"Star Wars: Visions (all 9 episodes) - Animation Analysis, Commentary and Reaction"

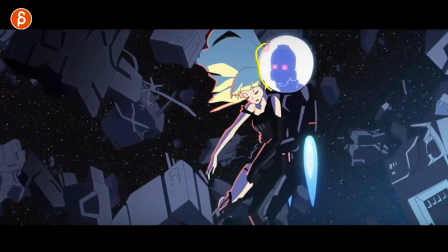1130s
and then exit and then the weird thing is that okay so the droid who probably doesn't need oxygen and air has a protective bubble
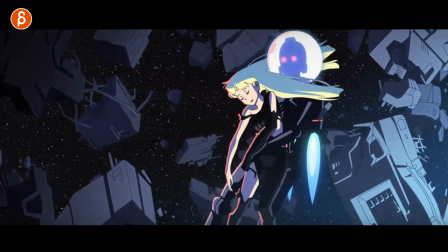1138s
but then she doesn't anyway cool though how the hair goes around it there's some really cool stuff again that's your last jedi moment there it is this cool too
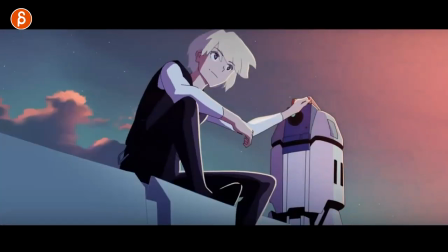1146s
as it crash lands just a cool design cool look here although every now and then i wonder the silhouette it's kind of wonky kind of overlappy and then the fingers are right there what the joint is the kind of tangents like i don't know kind of weird but anyway that is cool ready
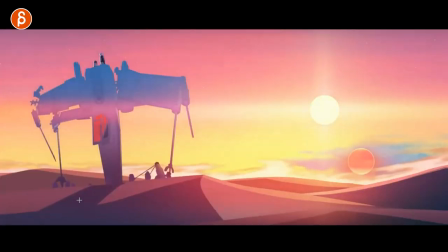1164s
ready that is cool she is my twin sister it's really neat
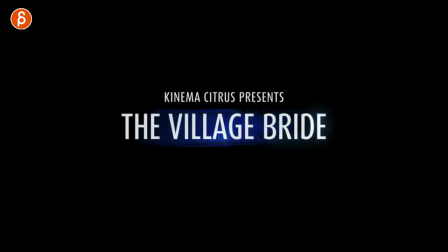1169s
episode four the village brine again different styles stars
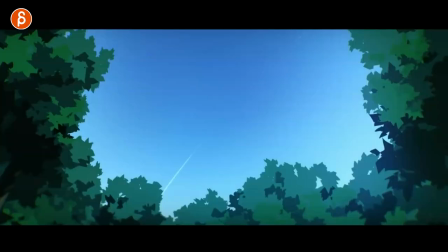1174s
but we go down let's go further you can see just the foliage again 2d
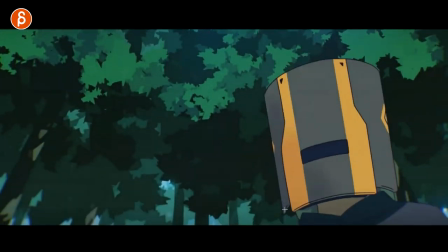1181s
versus cg versus just overall detail we get straight to an awesome helmet design i don't like
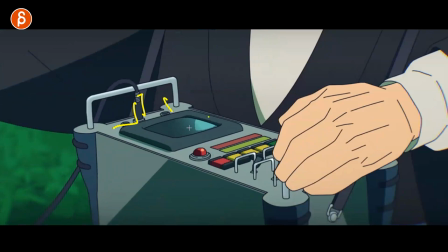1187s
throughout this whole series i was gonna go awesome i love this like 2d techie stuff ah
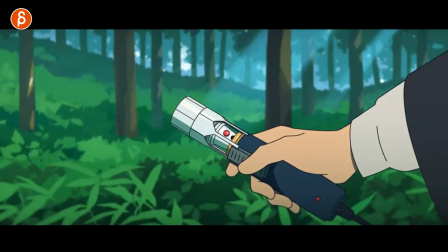1194s
love it and then the cool thing too is that you think it's a lightsaber but it's a lightsaber with the cable
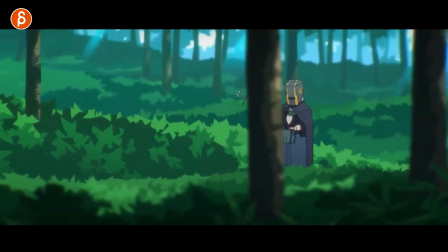1199s
no it is not but the cool thing too is that as this progresses and it
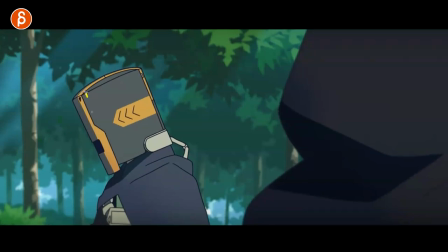1205s
takes the helmet off it's not this helmet starts like this in live action movies where the helmet goes back and then magically disappears behind it where it's like wait this is the scale is just it just scales down and disappears this is cool where
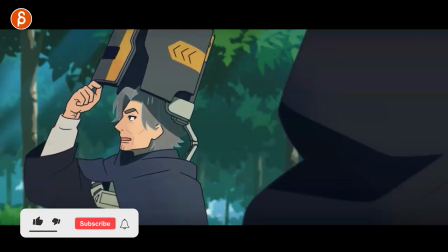1219s
it's actually opening up it has this mechanism here
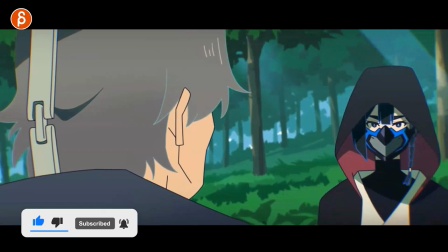1224s
and then it stays i like this i know it's a potentially silly detail but i love all that stuff here also a fascination of mine is
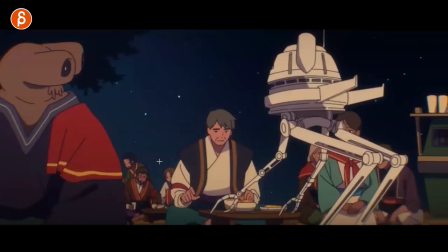1232s
food in 2d i think there's somewhere there's i thought you know on twitter or somewhere so i was super caught about food animated food in 2d shows
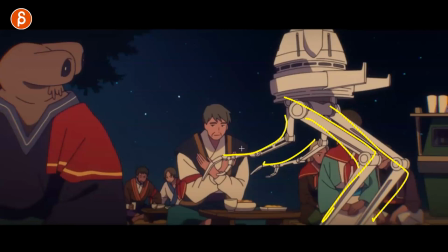1240s
and movies great this reminds me of mandalorian i remember where i think is mandalorian where i saw this for the first time something like that those legs backwards but i love
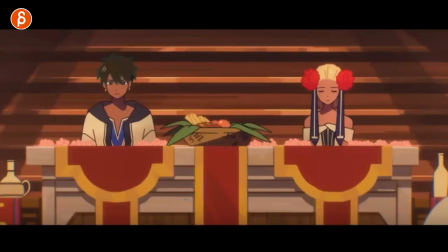1248s
all the different droid designs in the show and definitely the sound design throughout is really great so that's your you know clear
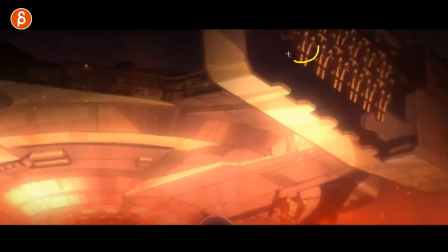1255s
look at the designs of the characters you get some episode one or
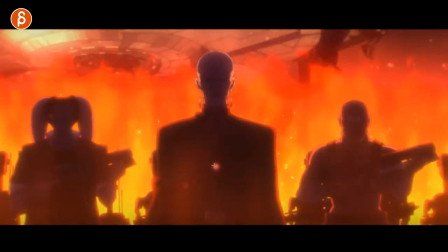1260s
prequels influences in terms of the droids but then it goes back more
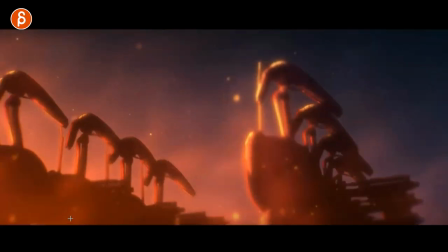1264s
into kind of the mandalorian style but there's some cool stuff here look at this it's
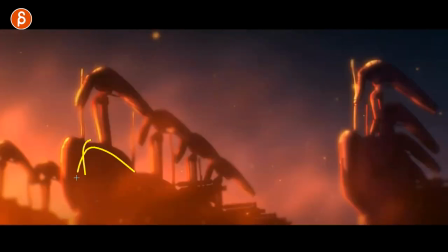1269s
almost like a reused shot from episode one fire so every now and
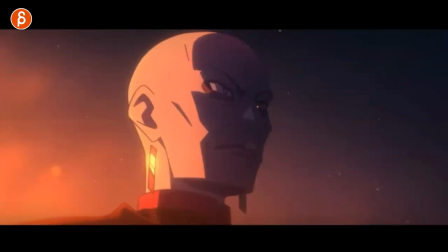1274s
then kind of that flashback's kind of reminiscent of of the live action movies cool designs though and they're very intricate in terms
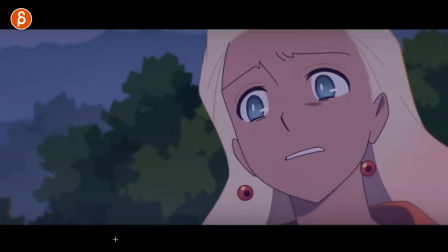1282s
of all those lines so i believe these guys will be done in uh in cg sorry i was already drawn back into the show
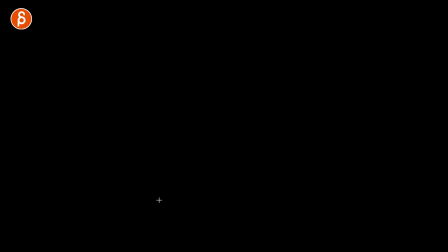1290s
your villain and then again we're getting into blast the fire and the blaster
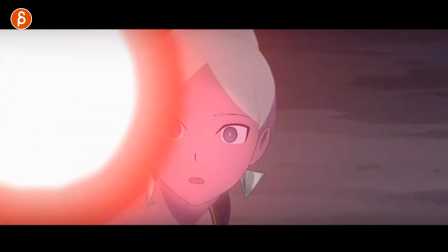1296s
held by powers i just like that i like that i kept that from the the jj
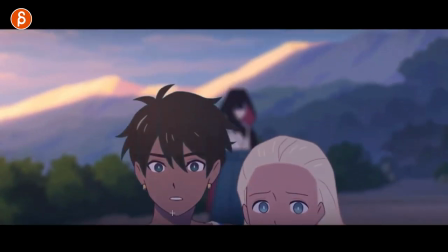1302s
movies and then it gets a bit of a reveal of the jedi
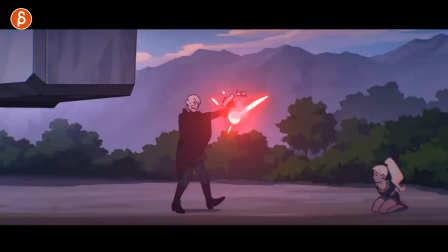1308s
with a nice hand pose and then this here love this
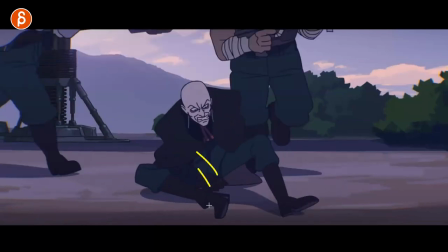1313s
here as he still holds on to it like it's like the pain and the the injury is not immediately gone i'm always a big fan of the consequences that stay on
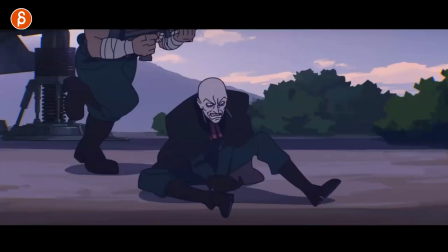1321s
for at least a couple a couple shots sometimes you see movies a character is crying is sad cut to the next shot
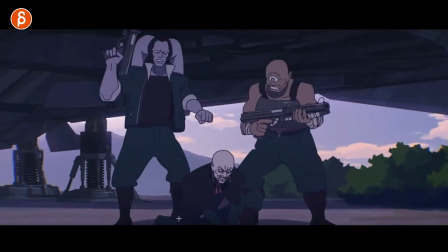1329s
and they're just completely normal like the emotion is completely gone so i love that that
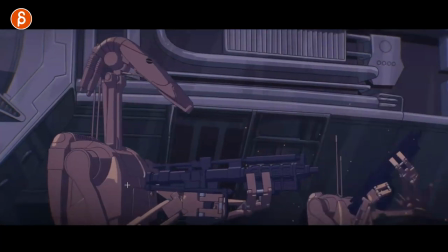1334s
attention detail you can see here the detail in them turning i
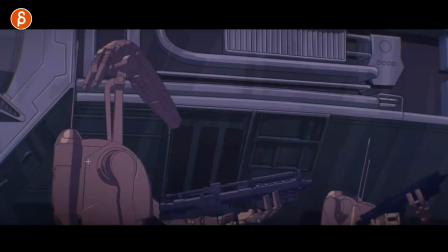1338s
compared to this right you got the detail of that compared to this and especially the preservation of like the model like the form and the scale
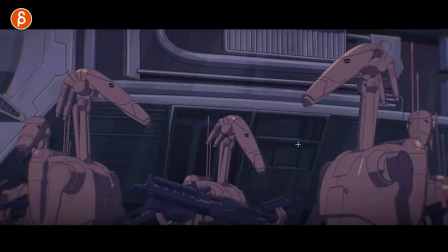1347s
and everything this looks probably more it's a cg thing especially like on turns like these
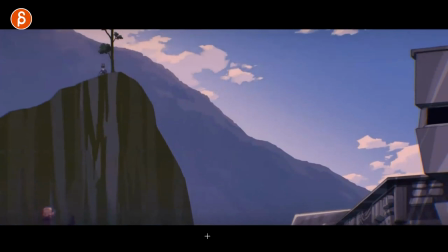1353s
you definitely got all the roger roger sounds on that got your other character back
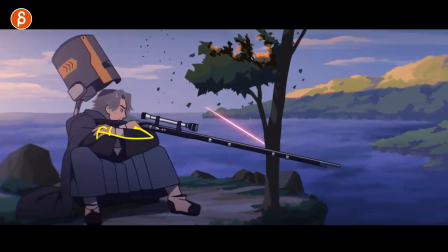1360s
love this love that pose too it's like yeah like slightly relaxed not super concerned about the incoming fire yeah love this though in
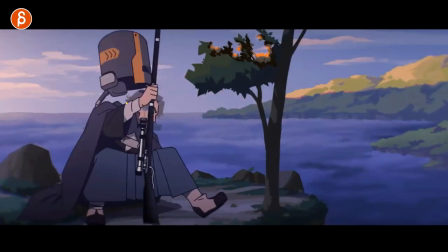1369s
terms of the getting up on the older side just using this
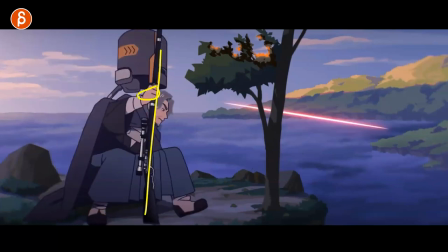1374s
to prop up it's your gate like weight assignment slash get up assignment it's
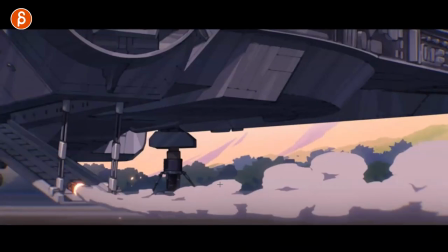1379s
kind of neat this too in terms of again 2d effects that i love but this here cool
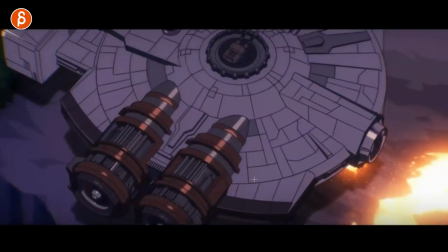1384s
design somewhat falcony but i love that the explosion actually lifts
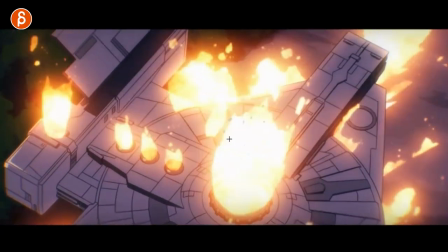1389s
up the ship it's cool detail but
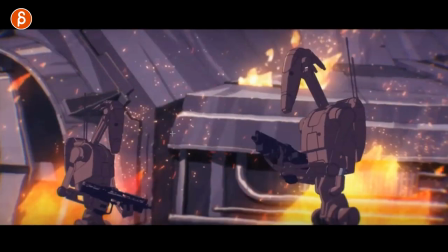1395s
anything like this 2d effect style i just love looking at this that's cool power down
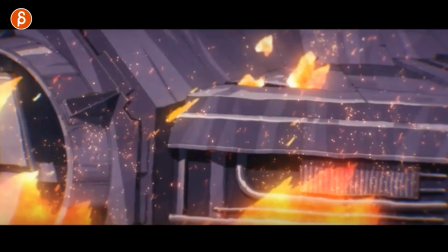1399s
then you can see actually some cool physics there in terms of or even through here
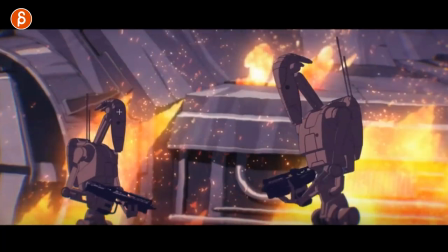1404s
the complexity of how they power down just that downwards move with a bit of a
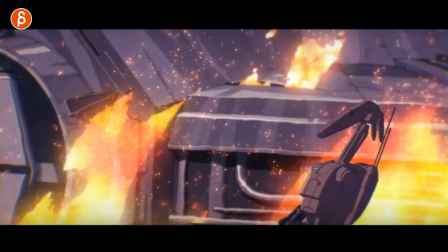1409s
and even this guy you can see how it goes back
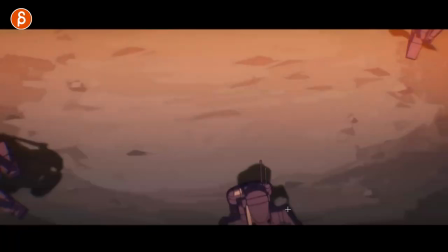1415s
a bit and that's then the buckling of the knees even this nice
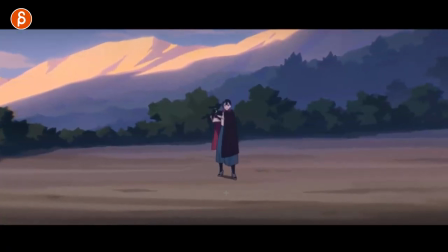1421s
little complexities there and this is super cool i love this here when ready
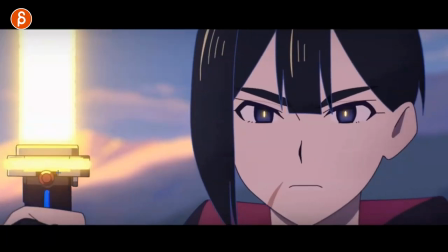1427s
this turns on it's great i know it's silly but i love that stuff like that it's great then you see this you think oh it's your classic lightsaber but yellow it's a bit
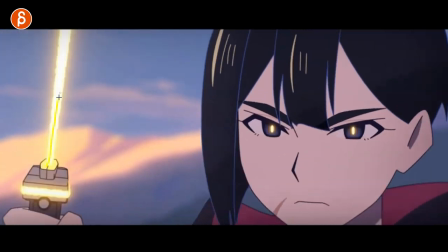1438s
of a ray lightsaber and then no it's like a flat
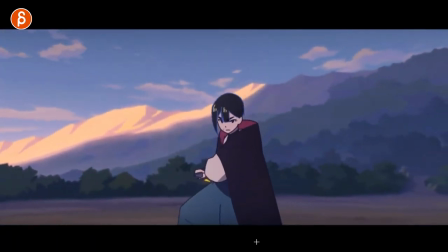1443s
sword blades that's cool and then there's something that cracked me up
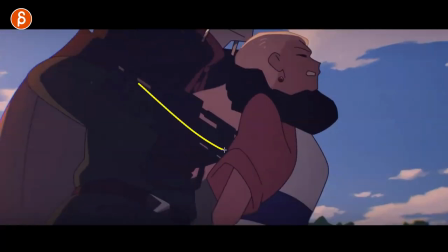1448s
here so as she gets ready i love this here you think that's it you
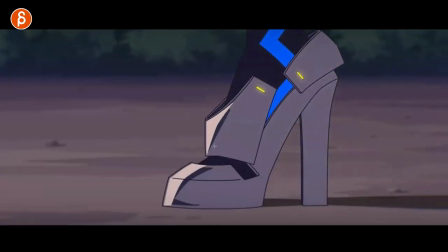1454s
got this ready let's go back i love it and that slight little lift there getting ready for
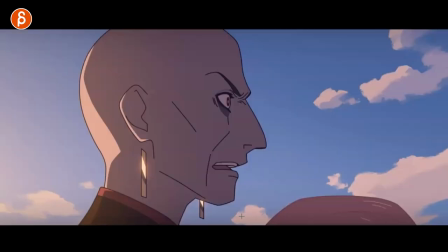1465s
uh-oh lost the hand also interesting sometimes you have some moments where you know left to right establish where they're looking in screen direction but then it kind of
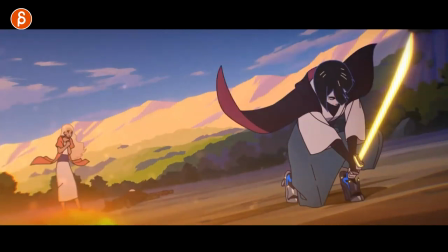1479s
switches but she was going right to left i know every now and then that kind of happens but it's not super confusing i have to say it just happens
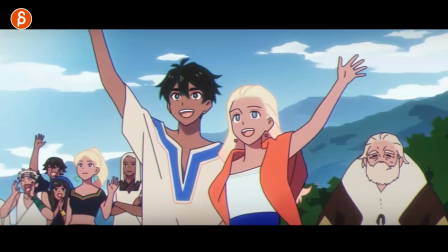1486s
every now and then also cool ship design i had to include that as well of that episode definitely getting more limited where it's basically it's still image
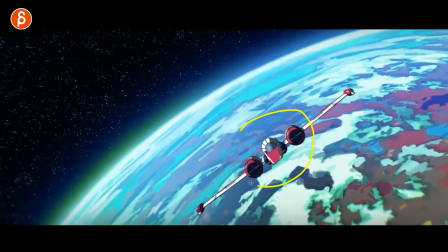1494s
although let me get a better look at that ship a little bit here at the end watch this a bit more detail has a nice little
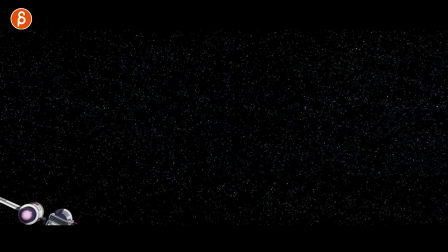1503s
float into the end it's actually neat because before the translate stops you want to rotate over then you got that little wing it's pretty nice
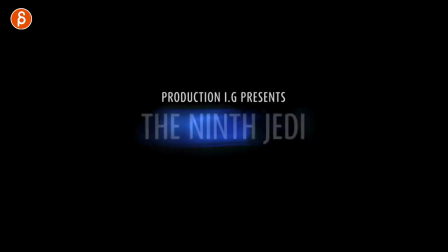1515s
and that's it episode five is the ninth jedi again go
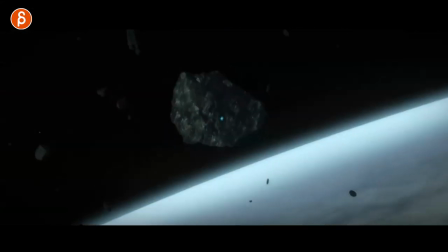1520s
forward what's the beginning it's actually fairly actually i skipped it because it's stars again but it goes on for quite some time but then you see this here this is kind of cool i gotta say because you think what is this it talked about kyber crystals again and then
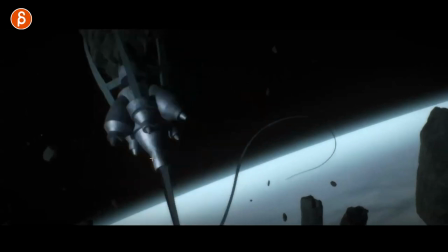1534s
this comes out you think wait is that a cool ship but no it's not it's actually something that holds on to
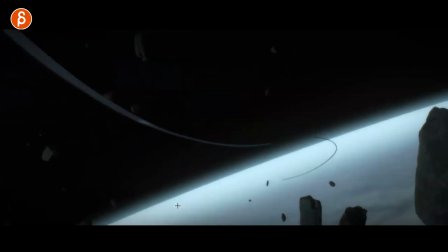1543s
this you wonder okay what is the scale of this and then it goes back and
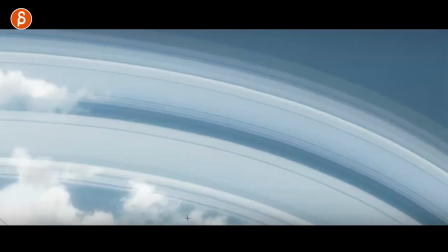1547s
i'm skipping parts of the beginning and i'm cutting straight to this here where you see the planet and then you
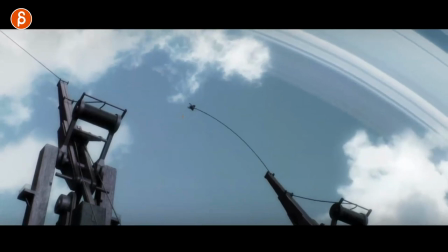1552s
see this and that's the stuff that launches
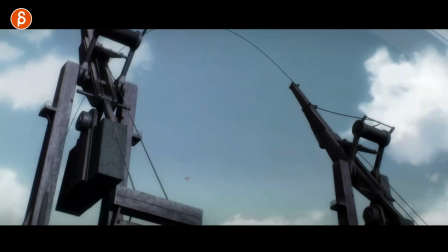1557s
it that's pretty cool and